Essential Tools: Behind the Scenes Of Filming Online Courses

I would often have to do a lot of reshooting due to video being out of focus,
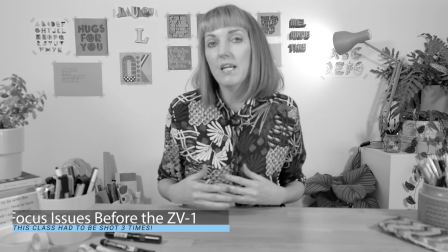8:07 or I would try and use the autofocus on that camera, but it would do that really annoying kind of seeking, panning in and out, trying to focus on you when you're talking. So the Sony ZV-1 has totally changed that. Since I started using it, every single bit of footage has been in focus. So I use it as camera one for my talking head videos, so that is how I'm talking to you now, that's recording me. And it's got this really amazing eye tracking focus, so I can sort of move around and, you know, not feel worried about the fact that I might be going out of focus with the camera,
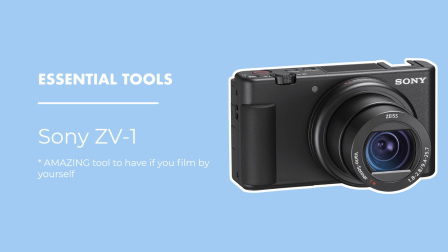8:48 which was a concern before. If you create videos by yourself and struggle with getting yourself in focus, then I really do recommend checking out the Sony ZV-1, because it's just completely eradicated that problem for me. So last but not least is the third camera, the one I have above my head, which is this one.
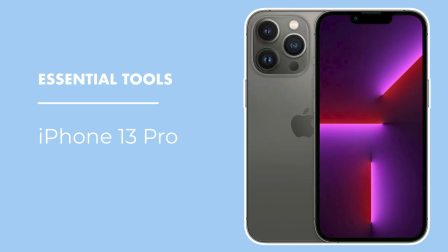9:06 It's my iPhone 13 Pro. And this again was an upgrade when I had to replace my phone anyway. I went with this one because of its really powerful camera and ability to film in 4K. So one thing to mention about this, which I learnt pretty quickly, is that if you want to use your iPhone for filming, you need to get a third-party app, because the native camera just doesn't give you the ability to manually fix the white balance, which is particularly problematic if you need to speed up your footage for time lapses.
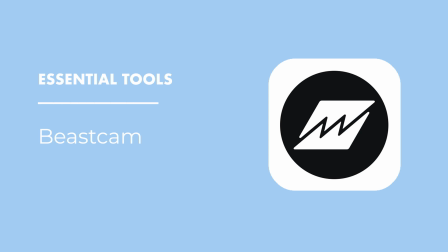9:39 I use an app called Beastcam, but there are loads of different apps which do the same job, and I've been pretty happy with that. You do have to be a little bit careful with the settings, because you can easily end up creating video files which are just ridiculously large, which you then can't airdrop to your computer or transfer any other of the kind of usual ways.
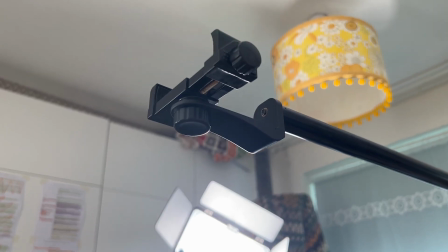10:02 So the arm, which holds my phone, which you can see here, I'm going to give you a different shot of this in a moment.
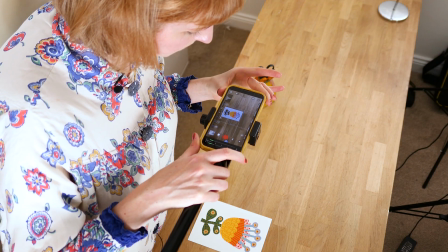10:10 This is a fab little bit of kit by Glide Gear, which is the same company that makes the teleprompter.
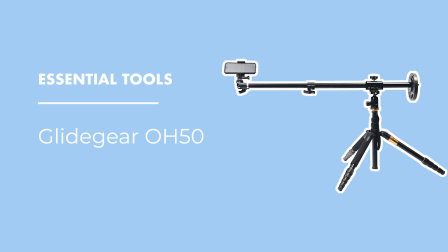10:17 And it's basically an extendable arm with a phone holder on the end.
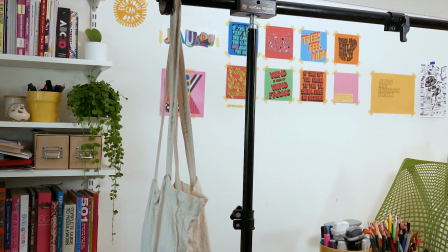10:22 And the other end can just attach onto a regular tripod. That's counterweighted by a heavy book inside that bag.
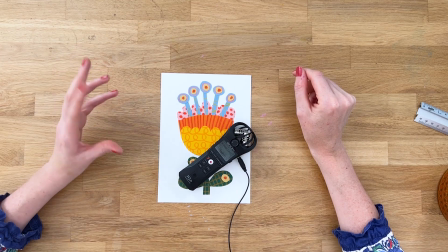10:30 So I set this up so that it's just out of shot from my camera 1 and for camera 2 for filming overhead demos.
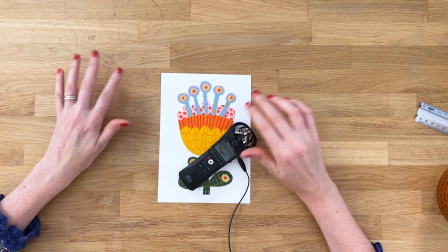10:39 So the overhead demo is obviously really important when you're doing anything kind of demonstrations, drawing, whatever you're doing.
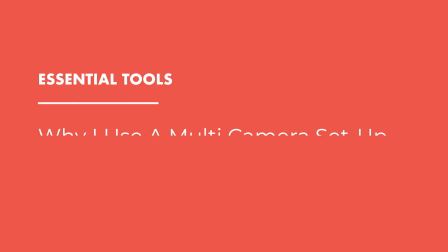10:46 So when I'm demonstrating something, I tend to have all 3 camera angles.
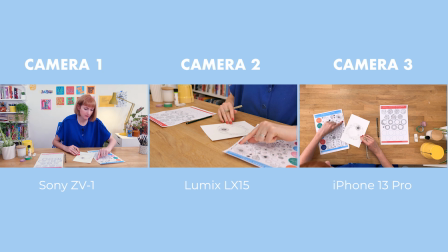10:50 It sounds like a lot, but I've actually found that it makes editing a bit easier, just in terms of keeping things interesting by changing the angle now and then.
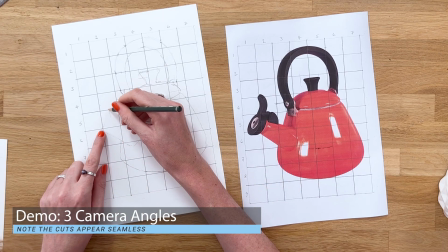11:00 And what it also helps with is if you go wrong somewhere, or there's a gap,
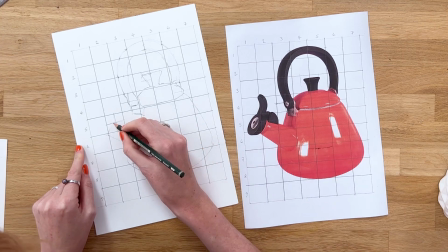11:06 or you just have to stop something to change a battery, if you've got the 3 angles to switch between, it just feels a lot more seamless because the footage doesn't jump.
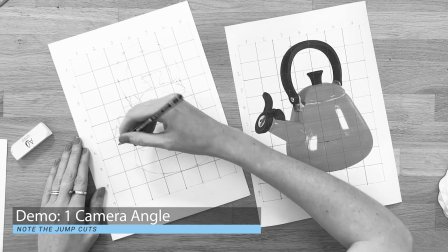11:16 So there are none of these kind of jump cuts, which can feel a bit jarring with demonstrations.
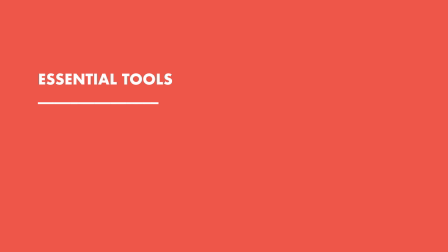11:23 So you also might be wondering why I have this kind of mega long desk,
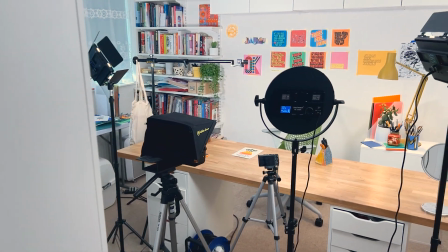11:28 because actually it's a bit cumbersome when all the equipment is set up and takes up pretty much the whole room.
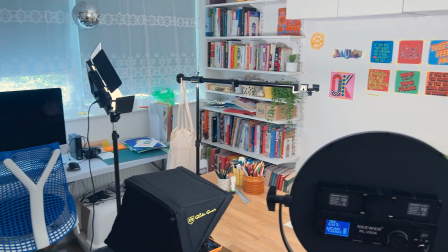11:34 But the reason for this is that when I'm not filming, the desk actually accommodates both my computer workstation and my husband's too. So 2 of us work at this, and it usually sits against the wall behind me. I have this little fold-up table to the side, which becomes my computer table during filming,
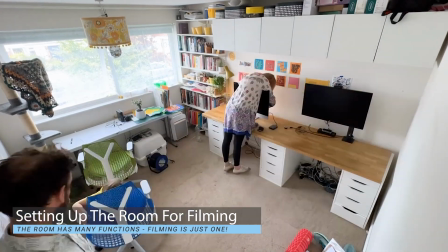11:55 but when I'm not filming, that's my kind of messy making table.
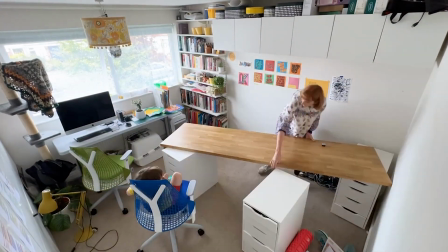11:58 And this room also doubles as a guest bedroom too, so we need the space to be flexible.